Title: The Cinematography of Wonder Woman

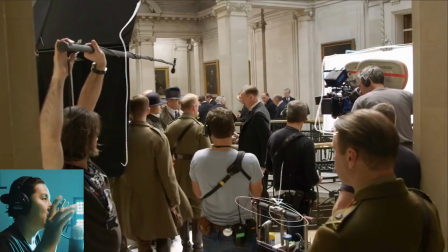45:15 It's like two 4x4s next to each other, obviously, but when you have people, like 2 or 3 people in a row, a 4x8 is a really nice size light source that it has a nice soft look to it. And they're using that really well here.
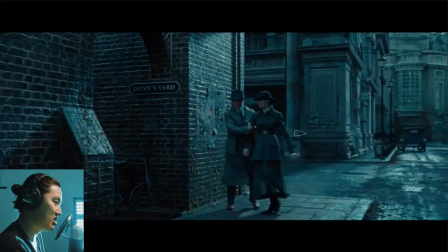45:27 This is going to take us to this scene. Again, this is the Blue London C9 VSCO color correct where the highlights are blue, the blacks are blue. This is Blue London, and they're going to Dunn's Yard. Lovely Dunn's Yard.
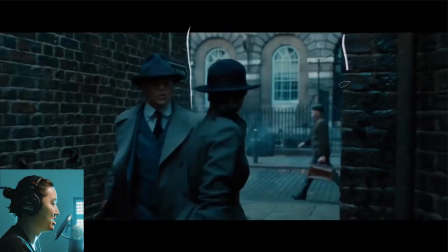45:40 And I picked this shot particularly because this is a set extension here, which I thought was interesting. We have the lighting from the top, and this is where he gets kind of like almost killed and she saves him.
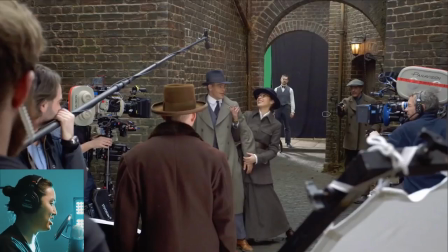45:54 Looking at the BTS from this, and I believe that's that same angle. We have a practical here. So this feels like a stage. Okay, so this is real. The floor was real. There's a solid there, and the green screen behind it. I don't know where the solid is there in this shot, but presumably that is this angle, right?
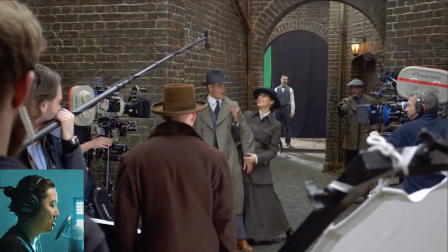46:15 So this pipe right there is the pipe that's right there.
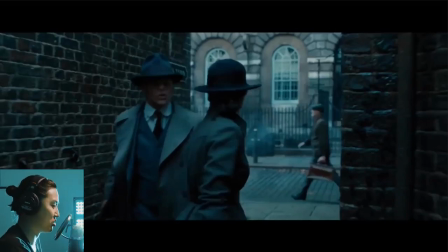46:21 So they're a little bit further back in that actual shot there. But I always think it's interesting to look at how these are working. It looks like the deeper background here. I'm going back one more time. They basically just pulled this whole bit out and added a little bit more depth to it.
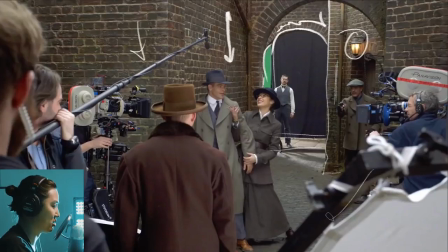46:36 And the primary light source is coming from the top here, and it looks like there's kind of this lower bounce here with a source coming of it, this kind of uplighting him because they're both wearing very brimmed hats, so they had to uplight to get any fill in there. And again, we see 2 cameras, 40mm on a Steadicam and maybe a 65 or a 50 on a dolly there.
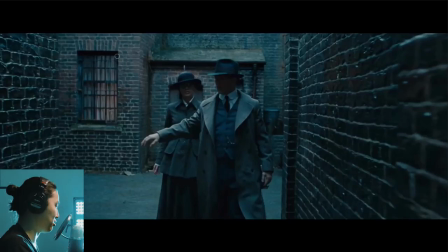46:56 The same scene. I'm not going to go through the narrative of it. Kind of interesting. Let me add a layer. Kind of interesting that there's a little bit of light coming through there. It's kind of cool. I think considering how dim this light would be, this would have to be, I don't know, the balance seems a tiny bit off there.
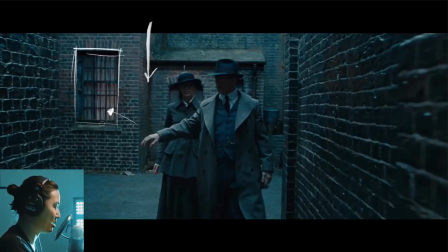47:16 Like that's kind of bright for what's going on here. But cool top lighting overall for the scene in the super blue color correct.
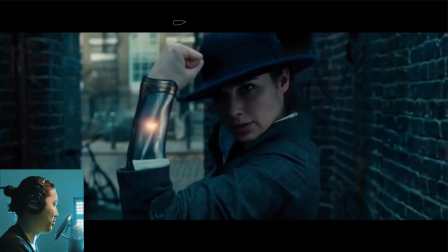47:23 Here's where she blocks the bullet. This is looking back towards that green screen direction. So this is going to be a composite in the background here. With the top light on her hand and a little bit of that low bounce that we saw from this thing, we're seeing bounce low for her as well, or otherwise she would be completely in the dark.
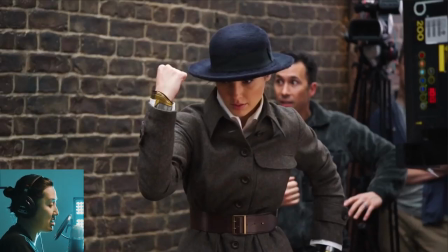47:42 And here's that shot again. Oh, and I take it back, actually. As we look at this a little bit closer now, perhaps this light from the side is this Kinoflow Celeb 200 Hill doing some of this guy. And again, most likely they shot it and exposed it completely white like this, Holler EX3 in the background.
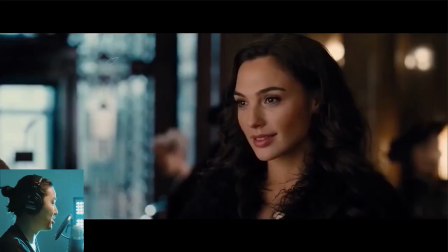48:02 Added this color correction completely in post. Moving on to what I'm calling London Warm. This is the warm part. This is where we see her first land in this department store, and she's going to go get cleaned up and get an outfit that isn't a bathing suit. And this is clearly a scene where they're trying to make her look lovely because she looks lovely.
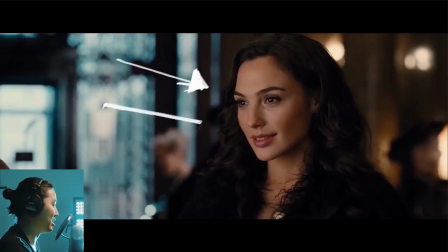48:21 And it's also one of the scenes where we're actually seeing white light again on her from this direction. Or not from this direction, just white light in general. And this scene has a lot of practical tungsten. Is it tungsten? Yeah, I guess it's tungsten bulbs in the background. So this is kind of an interesting scene to watch play out.
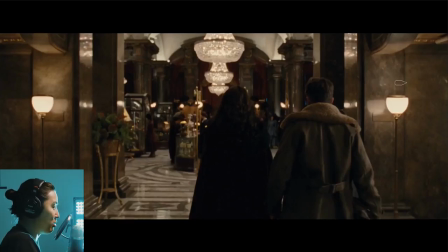48:39 This sets it all up. Again, practicals tell you everything you need to know about the motivation for lighting. That's the way that I like to think about it. We have tungsten bulb and marble is definitely the theme of this. Our chandelier. So this is kind of motivating all the lighting.
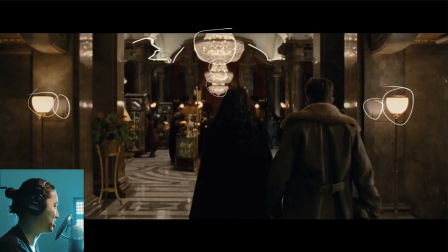48:53 We have white ceilings, this is kind of like old school recessed lighting with tungsten bulbs punching into them, which is going to make a nice soft top light from above. And we're going to kind of track this as we go through it.
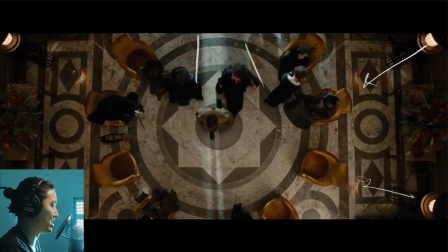49:04 Here's the daylight coming through, a little bit of warmth from the practicals coming from all other directions like it.
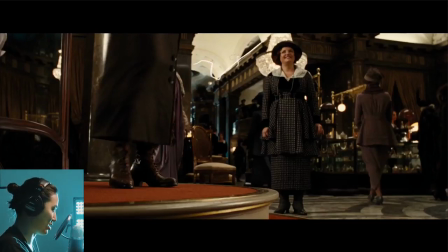49:11 Funny scene where she rips her dress. We see the bounced kind of recessed lighting from the top here, which we're kind of motivating. This light is probably from a practical. The practicals are all in the background, more bounce lighting.